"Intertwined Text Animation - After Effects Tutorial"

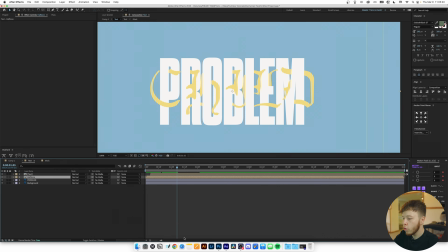(8:19)
You can either make your own or you can get one from Texture Labs like I have.
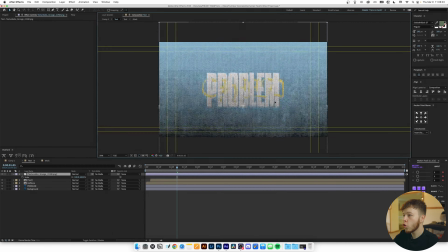(8:23)
So I'm going to use this this texture from texture labs since it's already a transparent background just makes it super easy you can make your own
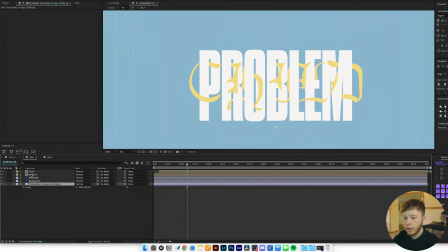(8:29)
in illustrator whatever and then i'm just going to use i'm going to take the half tone and i'm just going to link it to the texture labs
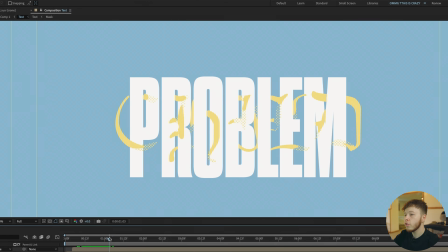(8:36)
texture and as you can see that creates some off tones on the first layer then i'm also going to add a tablet displays
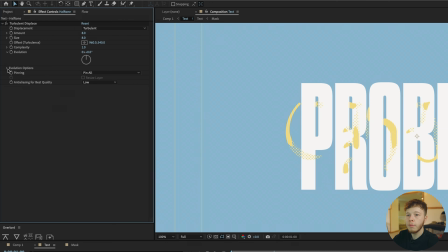(8:43)
and i'm just going to set the amount to eight and the size to eight and then i'm going to open the evolution options or click the stopwatch and add a
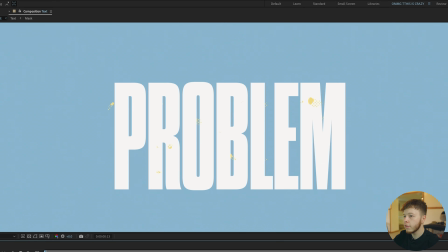(8:52)
time times five and that just gives us a little bit more animation in the texture.
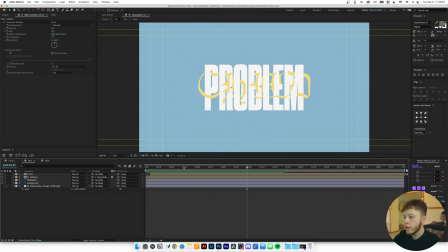(8:59)
If you play it back you can see it just animates just a tiny bit and one thing you can also do is change the color of it so I'm just
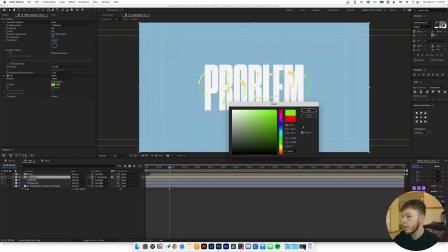(9:06)
going to add a fill and let's just do a maybe a dark green like that.
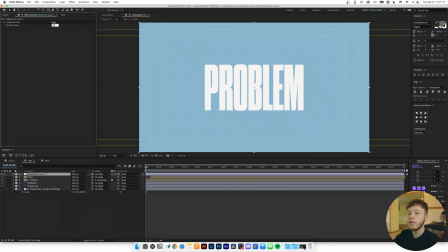(9:14)
Last but not least a fan favorite or well one of of my favorites is a posturized time so if you go and play that back now we
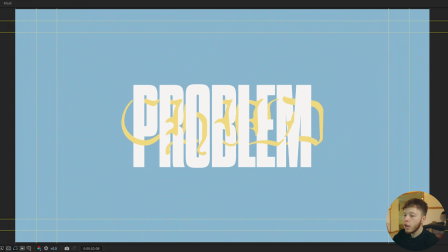(9:22)
have that and that's how you can create an intertwined text effect super easy way to spice up a little bit of text and overlaying text and interesting ways just to create you know a bit of depth and a little bit more of a unique look I hope you're gonna create a lot of stuff using this technique because it's so easy anyways that was pretty much it for this tutorial today we went over how to create some intertwined text some halftime patterns and using trim paths to animate text technique you can use for a bunch of different stuff really it's not just text animations and we're actually going to be doing something with trim paths again next week so um stay tuned for that I appreciate you for watching along and I'd appreciate it even more if you liked commented or just had a really good day so yeah thank you and I'll see you next week bye